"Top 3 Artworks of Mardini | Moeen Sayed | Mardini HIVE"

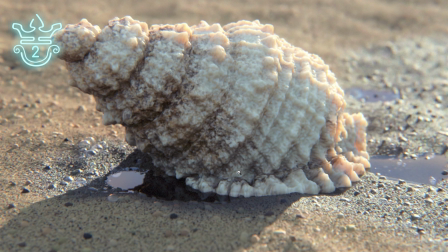8:25 It sets it apart as a memorable entry because of both realism and the feel of it. So honestly, I love the second and third place entries.
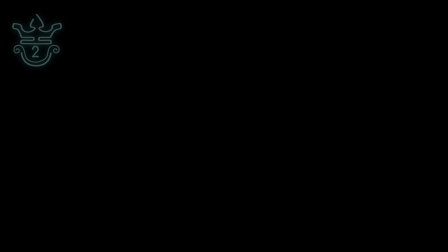8:35 Any of these could have been first place, but the one that really stood out is this one.
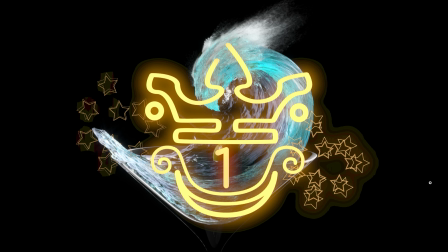8:40 In first place, we have this entry by Asuka and Asuka claiming both first and third for best artwork.
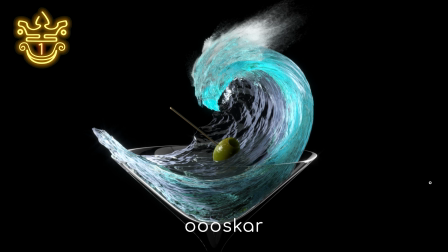8:48 This one was for day 11 wave and is just incredible. And I spoke to my brother about this and he completely agrees that this one is first place material, right? This is the best artwork of the competition.
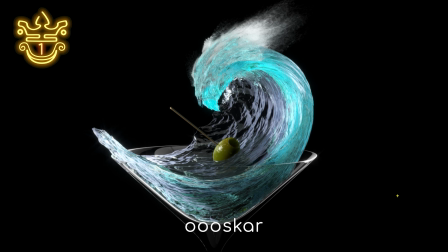9:01 And I don't think that there's a huge amount of debate surrounding that because once again, you have an image that has impact. It makes it memorable. This sort of shot can pretty much only be accomplished with CGI. You have this realistic wave in a martini glass. Now this is conceptually genius.
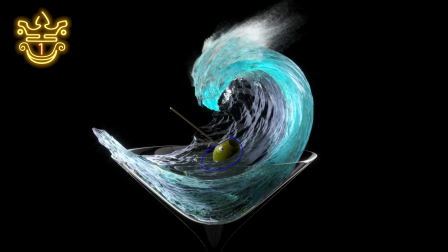9:20 Having this wave and the olive busy floating in the wave. This makes it feel like a raft or something.
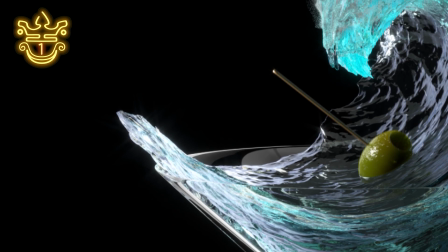9:26 You have this olive that's caught up in this raging wave. And the level of detail once again is spectacular.
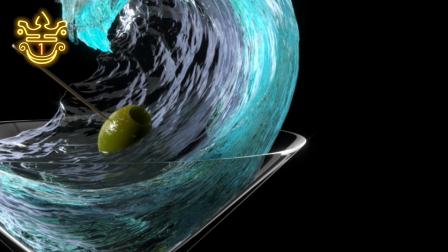9:34 As you can see, if you zoom in a bit, all of this detail in the wave is perfectly executed.
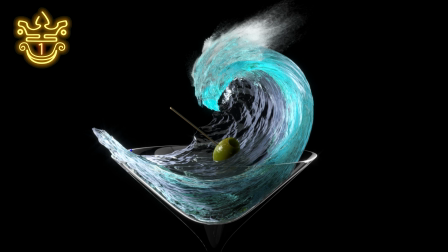9:41 All of that adds some detail that you don't initially notice, but makes the shot feel well realized and well fleshed out. Now this over here, where there's the darker blue, is an interesting touch, because this would only occur if there's some depth to the fluid.
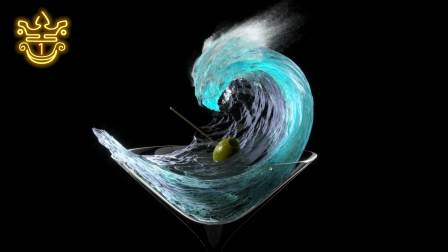9:57 And so you may have this small scale wave, but it still feels like it has the depth of a full wave.
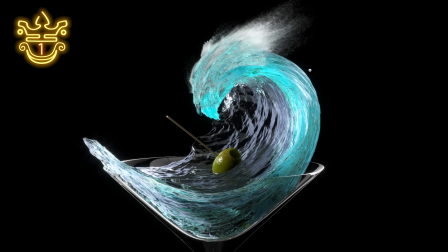10:02 They also have this great ocean mist over here and you can actually see the individual particles, right? It's a high resolution ocean mist and there's some motion blur to it that really gives the feel of dynamism, right?
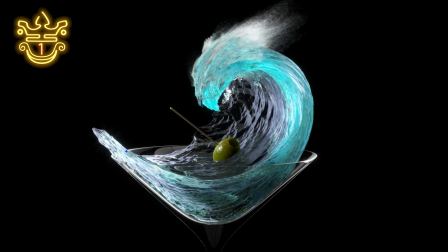10:14 This is a static image, right? It's a still, but you get the idea across of dynamism and this is all executed through the movement of curves and through motion blur of the ocean mist. Now in terms of lighting, it's near perfect, right?
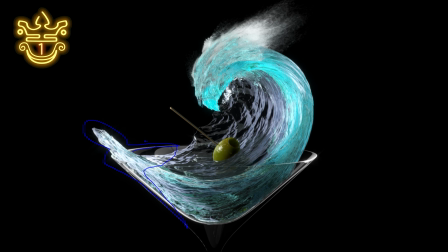10:30 They've ensured to hit the edges with edge light and that just ensures that this is distinct from the background. You also have this over here to really accentuate the shapes. Even over here they have what would be a thin hair light just to add a distinction between the glass and the background.
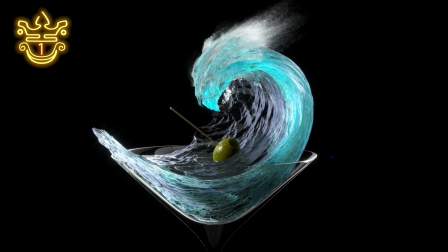10:46 Those same lights play around in the water and add an extra dimension to an already near perfect shot. The olive itself over here has this speckling or condensation whatever it may be on it and that just shows the attention to detail that Oscar put into this.
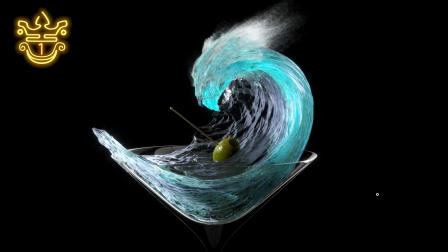11:01 Now finally concept. This is a martini glass. It's basically the logo for Mardini. It's this martini glass with the olive sitting in it and they took that and they flipped it on its head and they abstracted it and they made it more surreal,
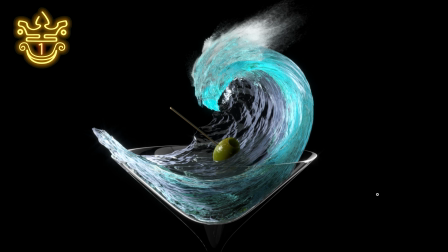11:18 made it more extreme and because of that it has an incredible level of impact. So no doubt this should be the first place entry of the competition. It's a beautiful, beautiful entry by Oscar and I really don't have anything bad to say about it.
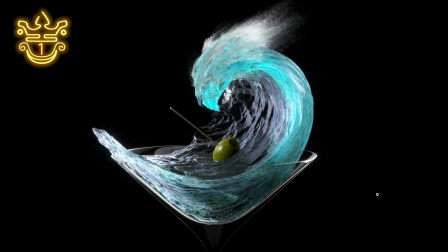11:31 I could keep going on about this entry but really it wouldn't do it justice. This is a great entry by Oscar as were all of his entries. So brilliant stuff. Right, let's move on to the animation category.
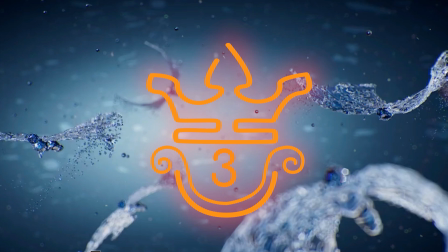11:45 In third place we have this entry by Carl Drifter.
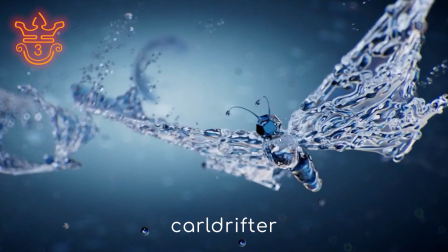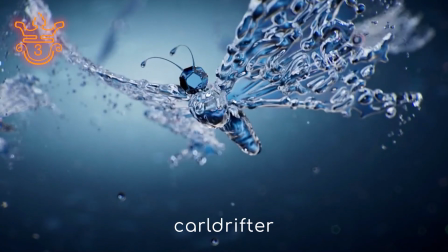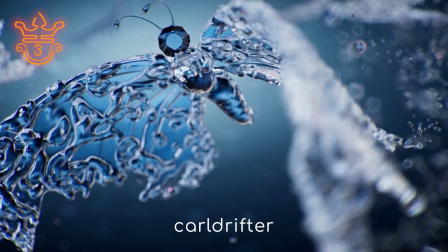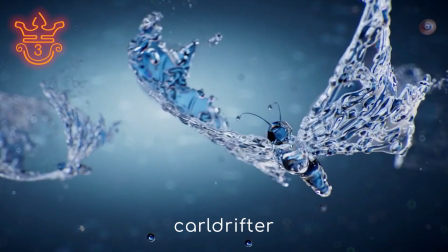12:05 Now when I saw this in third I was fairly surprised because this is an extremely good entry.
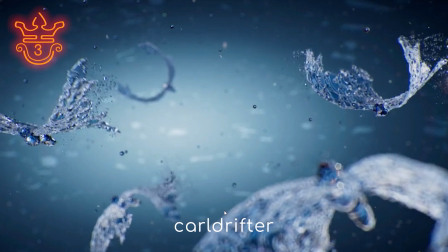12:11 If we break this down there are a couple of elements that really make it stand out. Firstly we take a look at the opening shot, the establishing shot. We have this area of focus, this bright area in the center.
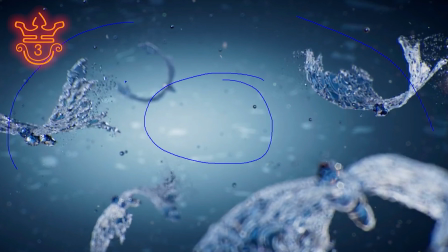12:25 Out to the sides there's almost this vignette. There's this fade to darkness towards the edges and that gives the feeling of depth.